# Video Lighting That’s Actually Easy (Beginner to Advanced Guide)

I have links in the description to all of the gear that I talked about in this video. Go check it out. Maybe one of these will be the perfect budget option so that you can get started making YouTube videos. Now that we've talked through some full cinematic setups using your iPhone, let's talk about how your key light can dramatically change the entire vibe and feeling of your video. This next session's about key light placement. Key light placement can completely change how your video looks. In this video, I'm going to be using one light for this entire setup and strictly show you what different key light placements do and how it affects your video to move your light around, raise it up and down, and see what different effects it actually has on your video. Because once you know how to achieve different lighting looks, even if it's only with that one key light, you can dramatically change how your video looks depending on your environment, what scene you're trying to create,
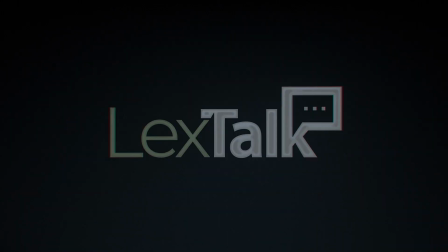545s
and what feeling you want your video to have. So let's talk about it. The one light that I'll be using for this entire video is the Amaran F22X.
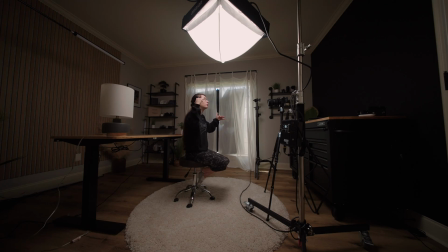553s
I have both layers of diffusion installed over the panel along with the lantern attachment.
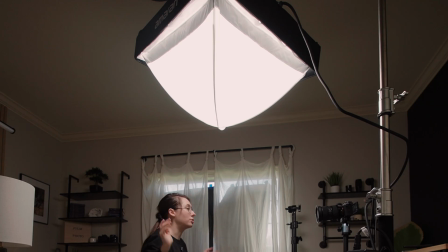558s
So this is going to give us a nice big soft source to accomplish all of these different looks. First of all, let's talk about shooting on the shadow side or the light side. This can be called far side or near side key lighting.
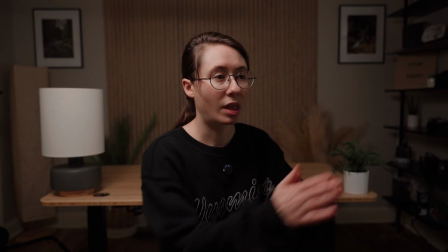570s
So think about this, if I was sitting this way, the camera is to my right, I'm looking in this direction. So we're thinking about this as if we were shooting like an interview setup or a setup that's a like a scene from a movie, something like that, where it's not necessarily a person that's looking straight at the camera, because a completely straight on shot, this wouldn't necessarily apply. But even with straight on shots, sometimes you generally have a direction in that you're kind of sitting. You're not always necessarily just completely boxed up to the camera, so this really does kind of apply in this scenario. So if we were to do near side lighting or have the camera on the light side of the face, that would look like this,
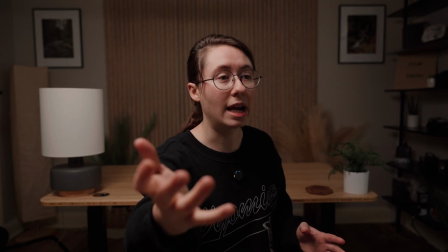609s
where the light is on this side and the camera is pointing at the bright side of my face versus the dark side.
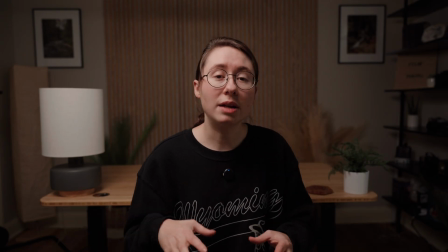616s
Now, you can use this technique for certain scenarios, but a lot of times it looks way better to shoot on the shadow side.
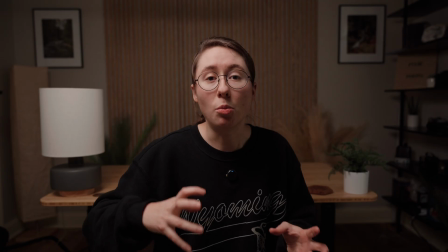622s
That's what they do in movies, and it achieves a more dramatic look if you shoot on the shadow side.
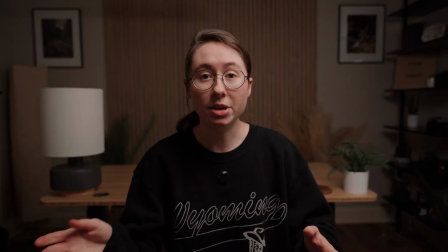628s
So let's swap our light to the other side and you can see the difference. Okay, so now you can see that we've swapped our light from this side of the frame to this side of the frame.
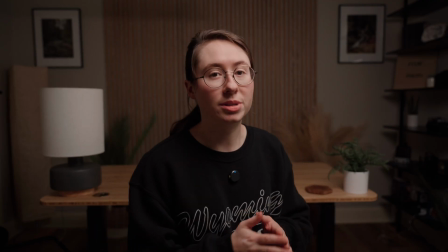636s
So if I was back in kind of my position of this is my line of sight,
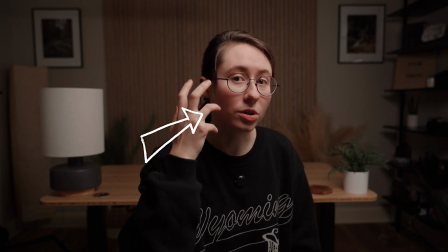640s
you can now see that the camera is actually shooting on the dark side of my face, which gives it more dimension.
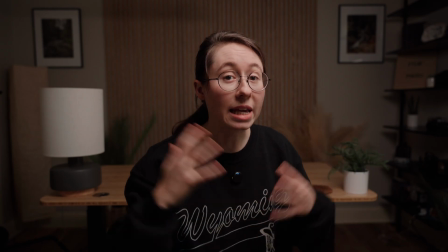645s
It kind of makes it look more defined and gives a lot more visual interest in the frame.
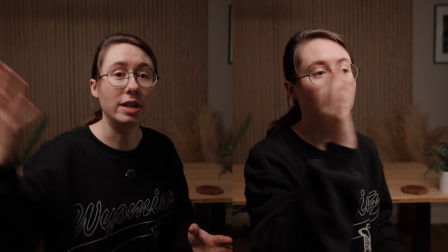650s
So here's a before and after of shooting on the shadow side of the face or the light side of the face.
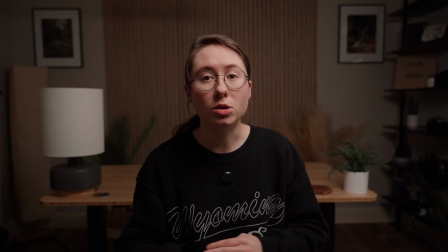657s
There's different use cases for both, but the most widely used is to shoot on the shadow side of the face. Now let's move into some different lighting placements. All of these different styles can be used in different scenarios depending on what you're trying to achieve for your scene. Let's start off with some really flat lighting. Sometimes this can be considered high key, but there are definitely use case scenarios for using straight on flat lighting. So to achieve this, we're just gonna put the light directly behind the camera and almost at eye line.
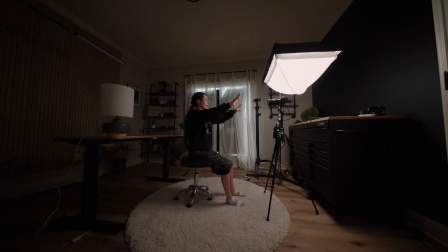686s
So this is with the light just directly behind the camera, and it's kind of eye lined with me.
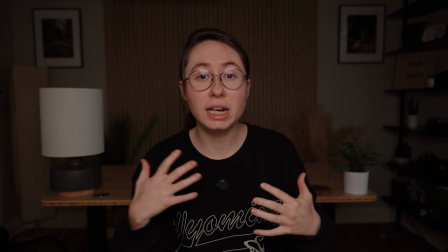691s
So it's lighting up all of this underneath my chin. It's lighting up everything about my face.
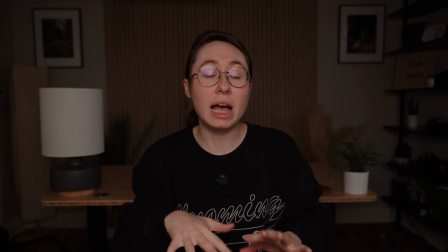696s
My face looks pretty flat. Now, there is a technique to this.
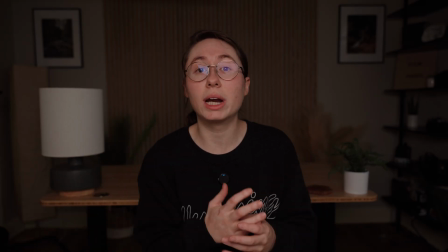699s
Sometimes, of course, it may make sense for the scene or whatever type of lighting that you're trying to motivate off of.
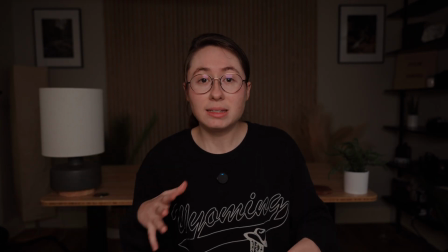705s
For instance, if you were at a laptop, it would make sense for the light to be coming in front of you rather than from the side. So front lighting has a time and place just like side lighting does. A lot of times front lighting like this is used for beauty lighting,
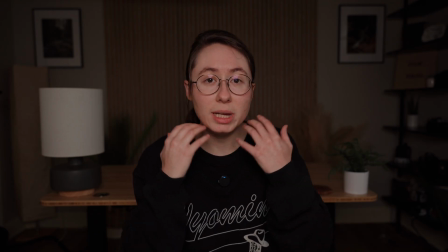719s
but to do that they actually raise the light up a little bit to create a little bit of shadow under the chin and to define the cheekbones a little bit more.
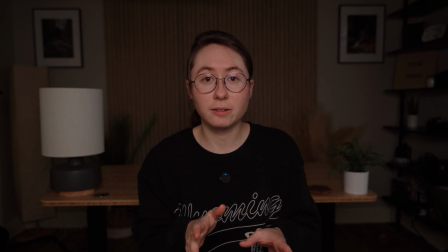726s
So let's raise the light up and see what that looks like. So you can see now I still have a high key lighting.
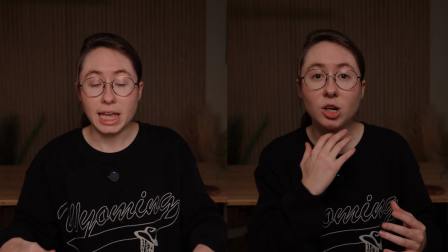731s
It's nice and flat, nice and even across my whole face, but now it's providing a little bit of shadow underneath my chin, and it's kind of defining my cheekbones a little bit more.